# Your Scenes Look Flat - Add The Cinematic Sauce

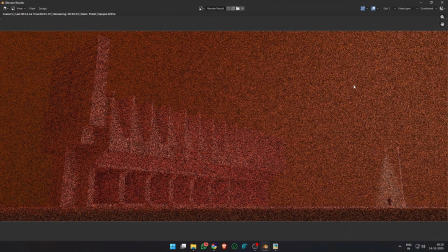[4:10]
With the volume scatter on, I tweaked the light strength and settings a little bit.
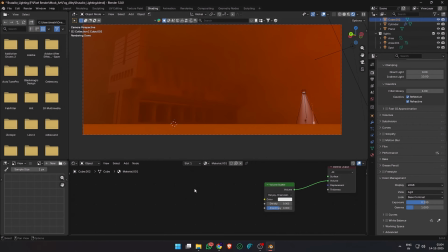[4:17]
The foreground stays readable, the midground softens, and the background slowly disappears.
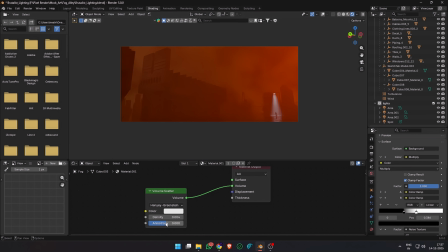[4:23]
That separation is what creates depth and scale. Increasing the anisotropy scatters the light more in the direction of the camera, and reducing it scatters it backwards. So for this scene, I didn't change much, I just set it to a value of 0.0055.
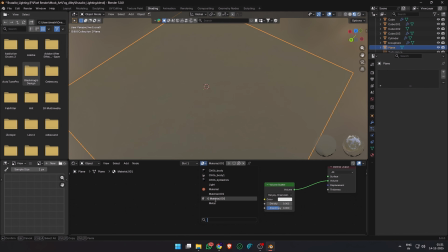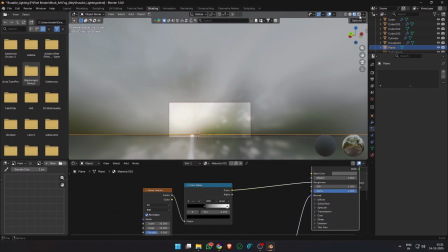[4:44]
Materials in this scene are kept extremely simple. There are really just 3 of them.
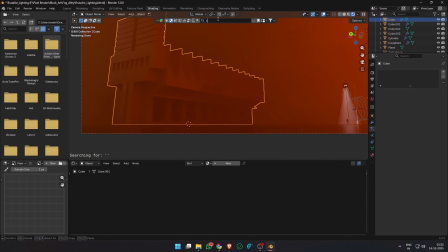[4:49]
The ground uses a wet asphalt material I've covered in the previous tutorial. You can find the link in the description. I just brought it into this project as is. The building uses a very basic concrete material from Blender kit.
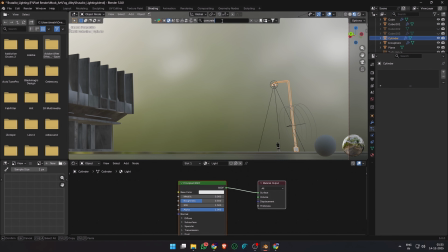[5:03]
Nothing here is custom or complex. I also added a metal material from Blender Kit to the light pole.
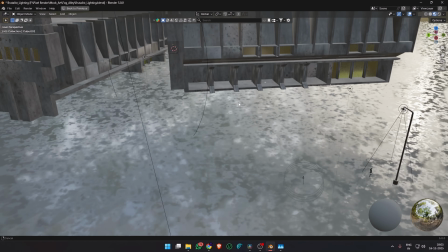[5:12]
The goal isn't material realism, it's how the surfaces react to light and fog.
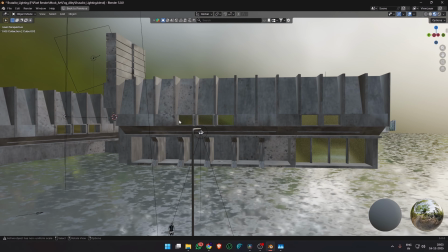[5:18]
They exist to support the lighting, not to draw attention to themselves.
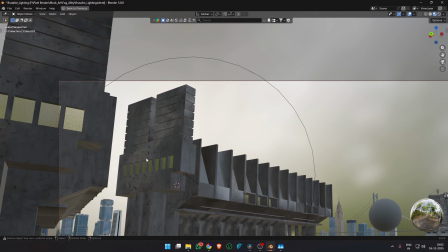[5:23]
If the lighting works, the materials don't need to be impressive.
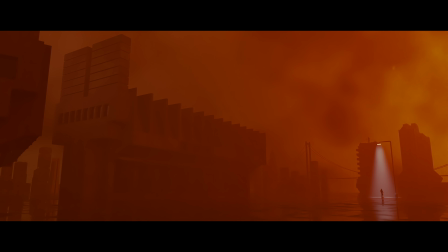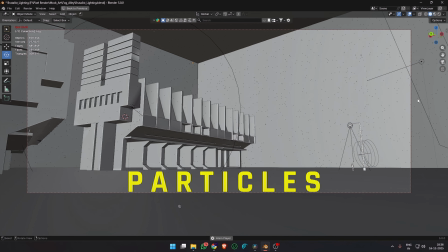[5:33]
Then we have the particles, texture in the air. This scene actually works without particles.
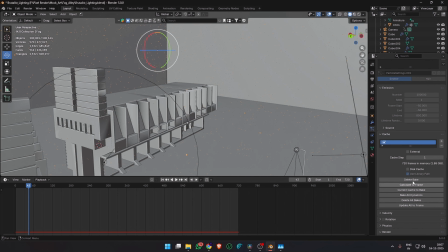[5:38]
I added them only as a subtle layer of texture in the air. They help catch the light and make the space feel more polluted and alive.
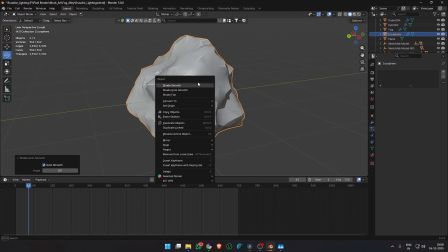[5:46]
There's a simple icosphere with a displacement texture that I used to render the particles.
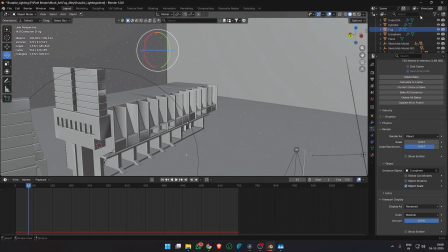[5:51]
If you can clearly see the individual particles, they're too strong. Ideally, you'll only notice them when they're turned off.
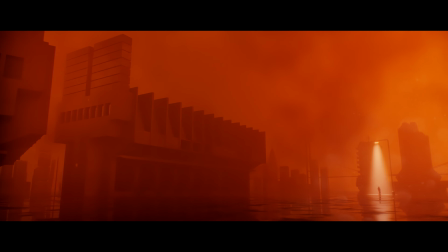[5:58]
I put in a new cube to cover the scene and added a particle system on it. A little bit of turbulence and baked the particles, and there we have the final scene.
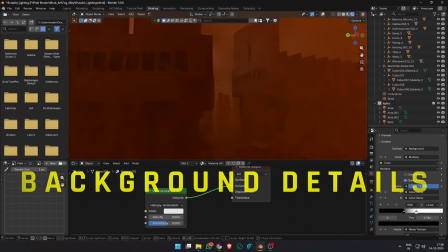[6:08]
To push the sense of scale even further, I added very simple building shapes in the distance.
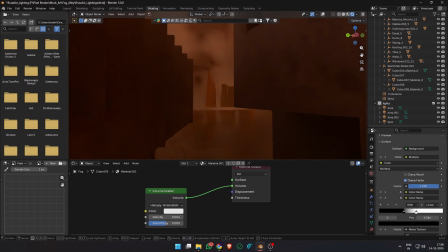[6:14]
These are free models I found online. These aren't meant to be detailed or readable.
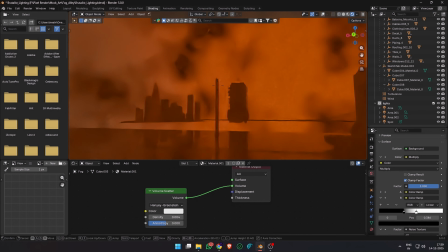[6:19]
They exist only to suggest that the city continues beyond the street. Most of the time they are barely visible through the fog.
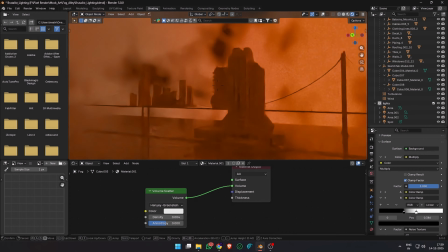[6:26]
The subtle suggestion helps the main structure feel larger and more oppressive.
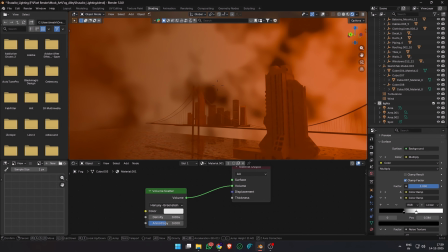[6:31]
There's also a free bridge model I put in from Blender Kit.
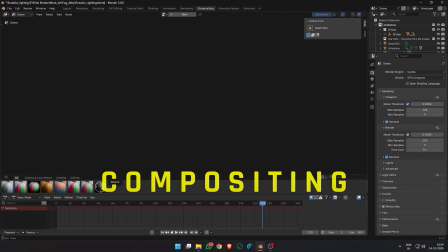[6:34]
Blender 5.0 has some amazing compositing nodes, but I was gonna do the compositing later in After Effects. But I decided to use the Tune Image node, which lets us change the color of the highlights and the shadows, so I pushed them to be a little bit warmer.
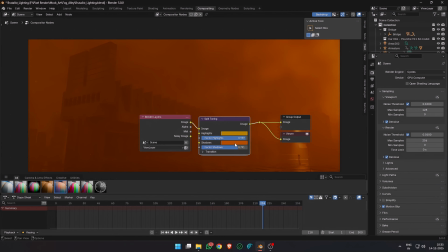[6:50]
This was mainly to make the scene feel more warm and polluted.
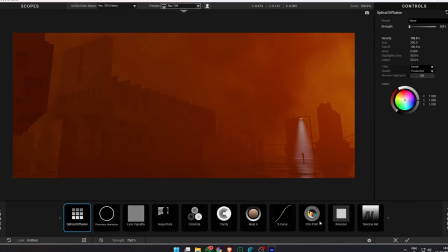[6:58]
A lot of the final realism comes together during the compositing stage. I kept this very restrained. Boom on the highlights, some chromatic aberration, lens vignette, haze, and then some color grading.
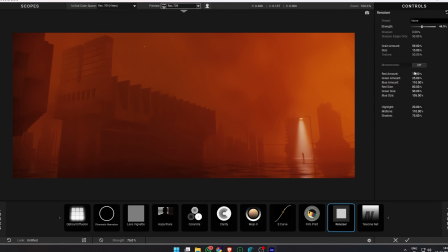[7:12]
I used Looks by Red Giant to help me achieve this final look. The plugins like Mojo, Colorista, Renoiser, S-Curves, etc. really help put the scene together and make it look more filmic.
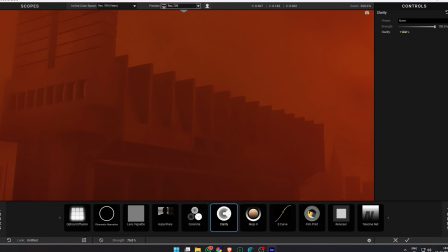[7:26]
I also added a bit of clarity to make the buildings look sharper.
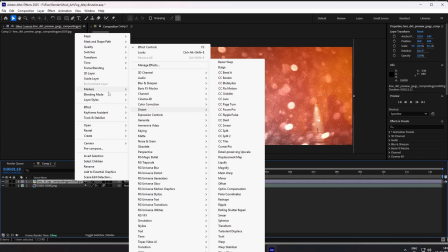[7:33]
There's one final step where I added some lens dirt. I didn't need to do it, but I thought it added a little bit more realism to the scene.
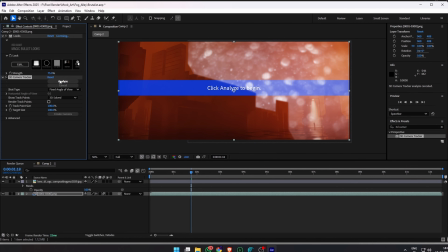[7:44]
I imported a lens dirt texture, added a little bit of Gaussian blur on it, used the 3D camera tracker to track my camera movement. Once the camera was tracked, I parented that to the lens dirt layer. Lens dirt in real life would be out of focus and only visible on top of bright lights in the scene.
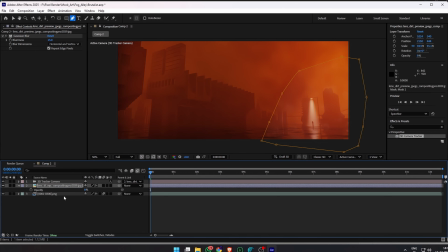[8:03]
So I drew a mask around the street light and feathered it by a huge amount, about 25 to 50 pixels, and reduced the opacity to make it blend with the scene better.